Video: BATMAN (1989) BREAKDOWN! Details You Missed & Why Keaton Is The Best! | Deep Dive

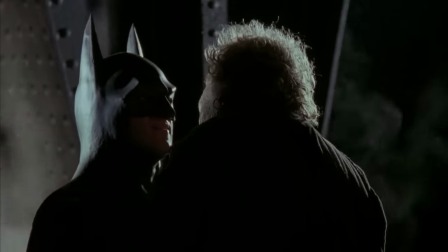[0:00] What are you? I'm Batman. I'm Batman.
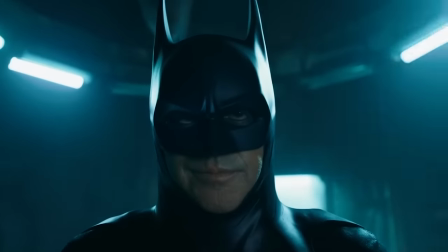[0:07] You're... You are? Yeah. I'm Batman.
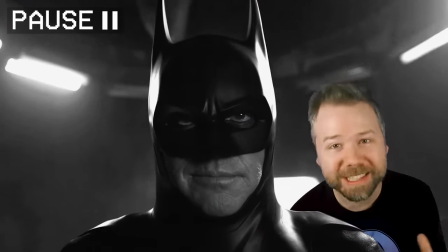[0:13]
Why does it seem like Michael Keaton wears the cowl the best? Some say it's the lips, but if you ask me, it's the brows.
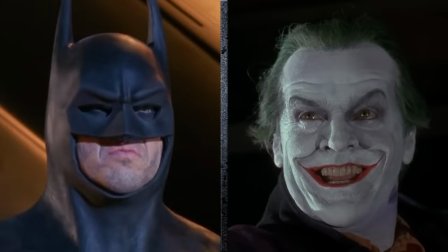[0:19]
Michael Keaton and Jack Nicholson are perfectly paired in this film because they both have eyebrows shaped like someone tapped shift plus six twice on their faces.
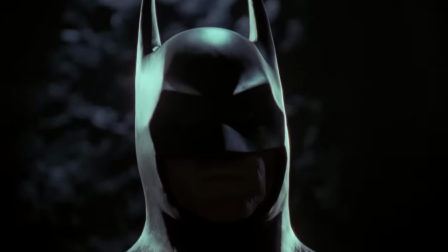[0:26]
And they design this cowl so that the brows exaggerate Keaton's natural angles.
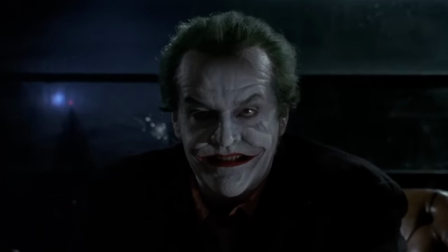[0:31]
And it serves the purpose all theatrical masks should. Not to hide what's underneath, but to unveil it.
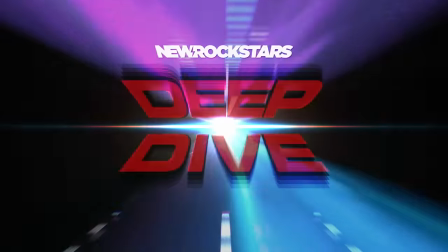[0:37]
I'm Eric Voss, and this is The Deep Dive.
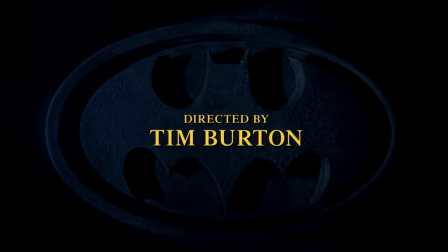[0:40]
Let's dive into 1989's Batman, directed by Tim Burton, starring Jack Nicholson first, and Michael Keaton.
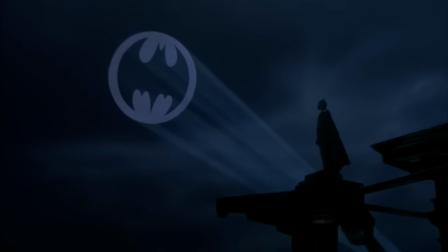[0:46]
This film redefined Hollywood to be driven by bankable superheroes.
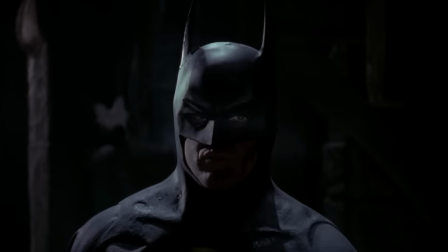[0:50]
Its timeless visuals, music, and production design gave it a legacy so powerful that it bataranged Michael Keaton back into the cowl 34 years later.
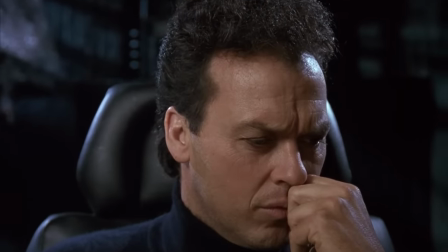[0:58]
Keaton's return is so deserved because he, more than any other Batman in my opinion, understood that Bruce Wayne isn't cool.
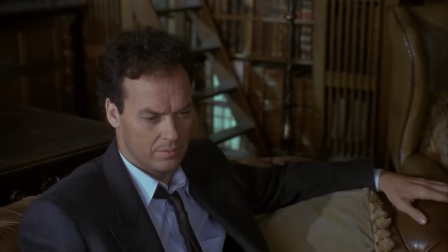[1:05]
He's an aloof oddball with undiagnosed dissociative identity disorder who moonlights as a bat in order to cope.
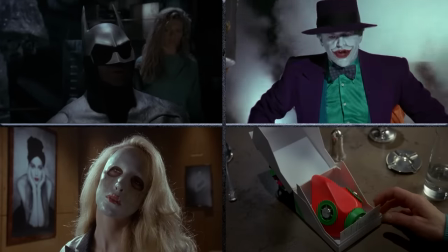[1:12]
Masks, acid-washed skin, toxic makeup, Burton's Batman is all about the faces we wear.
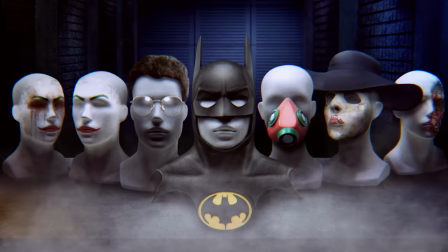[1:17]
And as we go through this film, we will see how the faces of Batman unveil the freak show Burton truly envisioned for this franchise.
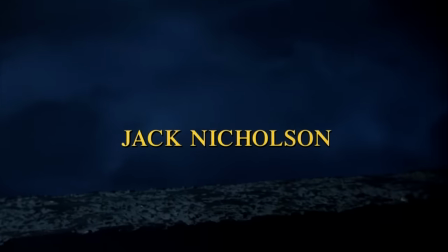[1:25]
Now, the opening credits of this film, Bill Jack Nicholson first.
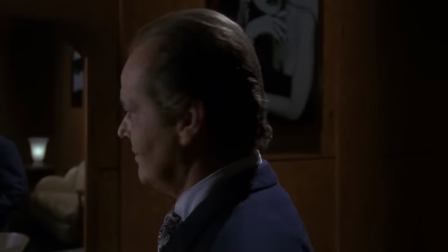[1:27]
This was a contract stipulation by Nicholson on the film and on all marketing materials as his casting gave this project real heat So right here we got a pause and talk about the bat mania of summer of 89 See unlike the past pop culture sensation of Star Wars Which George Lucas worried would
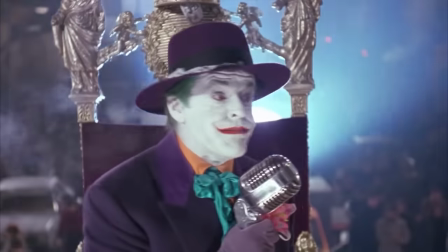[1:44]
be a flop before that release? So they didn't really commercialize it until after Warner Brothers upon casting Jack Nicholson of Batman knew this film would be a hit before
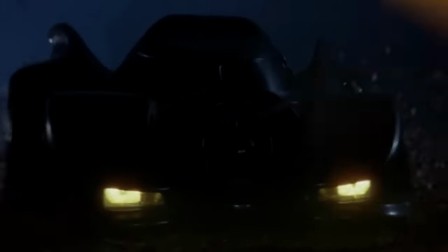[1:51]
the release So they went in with a hell of a plan their poster was simply the Batman emblem That's it.
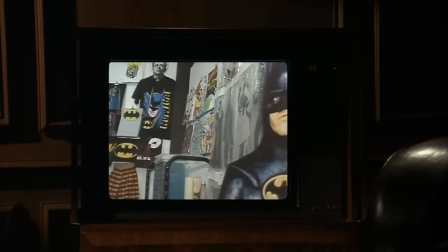[1:57]
And then in summer 1989, there were Batman toys, Batman cereals, people shaving the Batman logo into their hair.
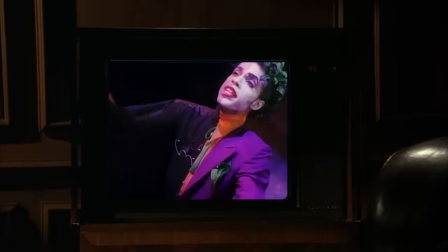[2:03]
Freaking Prince was doing the soundtrack for the movie. Batman was everywhere, and it worked.
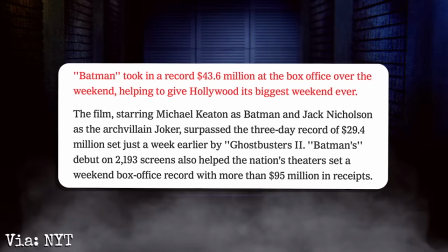[2:07]
This movie made $40 million in its opening weekend, which broke the record at the time, and became the then fastest movie to reach $100 million.
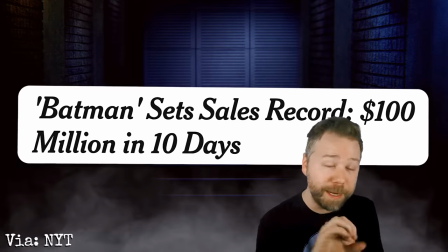[2:15]
This completely changed the industry to focus more on opening weekend sales, but even more important, the toys.
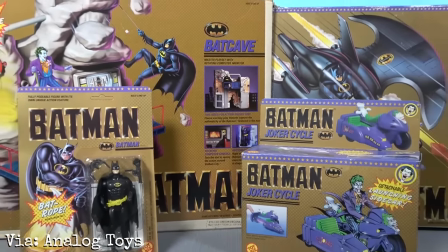[2:21]
Exclusive toy-making rights for this film went to a company called Toy Biz, which was bought by a guy named Ike Perlmutter,
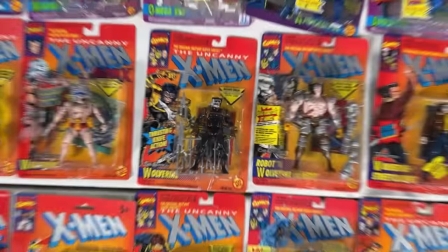[2:27]
who used the huge profits from this movie to buy merch rights from a nearly bankrupt Marvel in 1993,
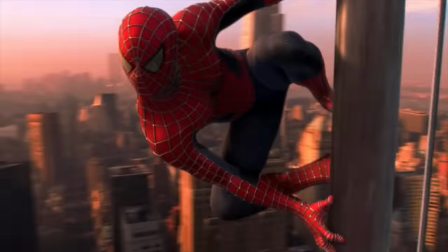[2:33]
which led to things like X-Men films, Spider-Man films, and yes, the Marvel Cinematic Universe.
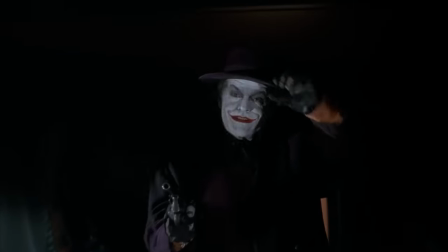[2:38]
So without Batman 1989, without Jack Nicholson being such a heavyweight to give Warner Brothers so much confidence for that movie, we would not have an MCU.
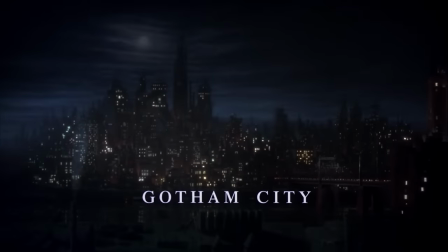[2:47]
Okay, back to the film though. The film opens kind of like a play, a painting on a scrim showing us Gotham City,
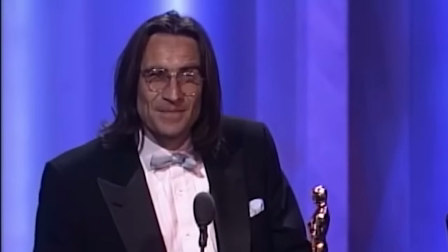[2:53]
this version of it conceived by production designer Anton Furst, who won an Oscar for this.
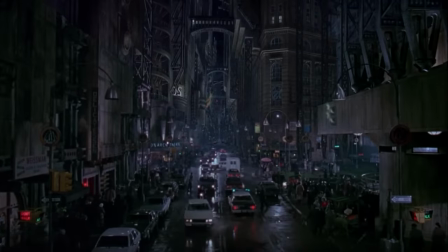[2:57]
To create Gotham, he mixed clashing architectural styles to, in his words, make Gotham the ugliest and bleakest metropolis imaginable.
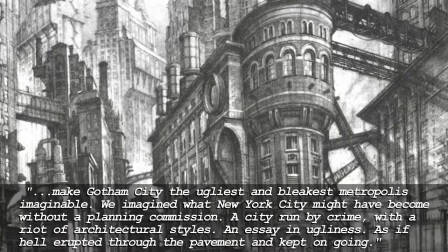[3:05]
He said, we imagine what New York City might have become without a planning commission, a city run by crime,
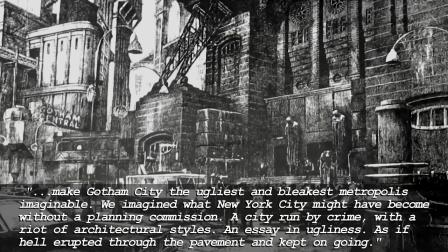[3:10]
with a riot of architectural styles, an essay in ugliness, as if hell erupted through the pavement and kept on going.
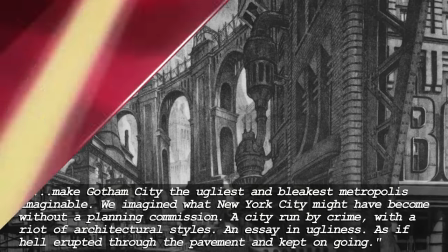[3:17]
Anton Furst crafted Gotham from 1930s art deco architecture that would go on to inspire the look of Gotham in Batman the Animated Series and several other titles.
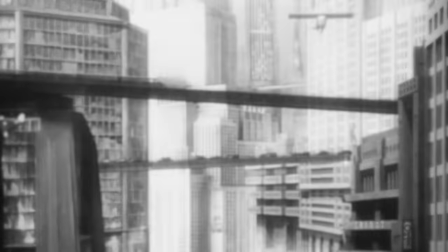[3:25]
Like Fritz Lang's 1927 film Metropolis or the 1920 film The Cabinet of Dr. Caligari,
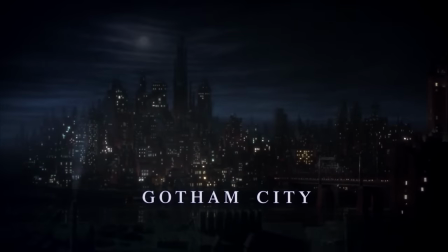[3:30]
the city structure feels like it's all part of one sprawling, ugly, steaming machine.
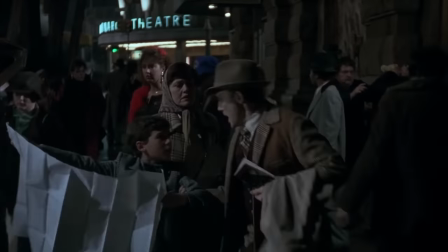[3:35]
And I love how there's a fakeout in this opening sequence.
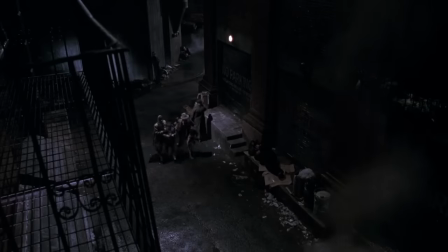[3:37]
A mother, father, and son leave a movie theater into a crime-ridden street, the exact setup of Batman's origin story, but no, this is not the wanes.
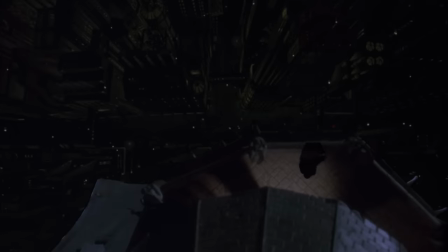[3:45]
Not until we see Batman's silhouette and his shadow leering down at the smugging from overhead do we realize, oh shit, we're not seeing young Bruce.
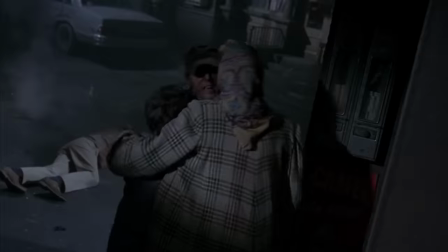[3:51]
We're seeing adult Bruce pissed off that criminals turned a gun on a wife and their kid.
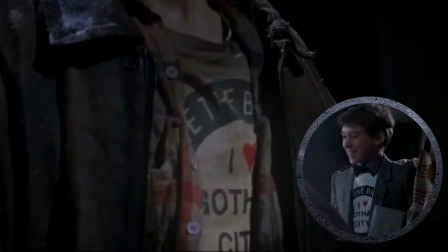[3:56]
And I love that the criminal Nick is wearing the same I Heart Gotham City shirt that the kid was wearing, showing how we are in a Gotham that's suffering from a cycle of violence.
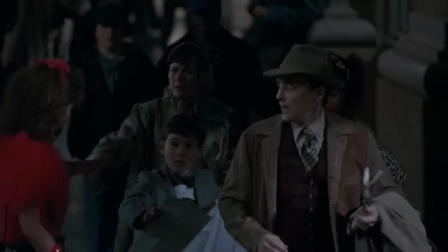[4:04]
No one really loves Gotham City.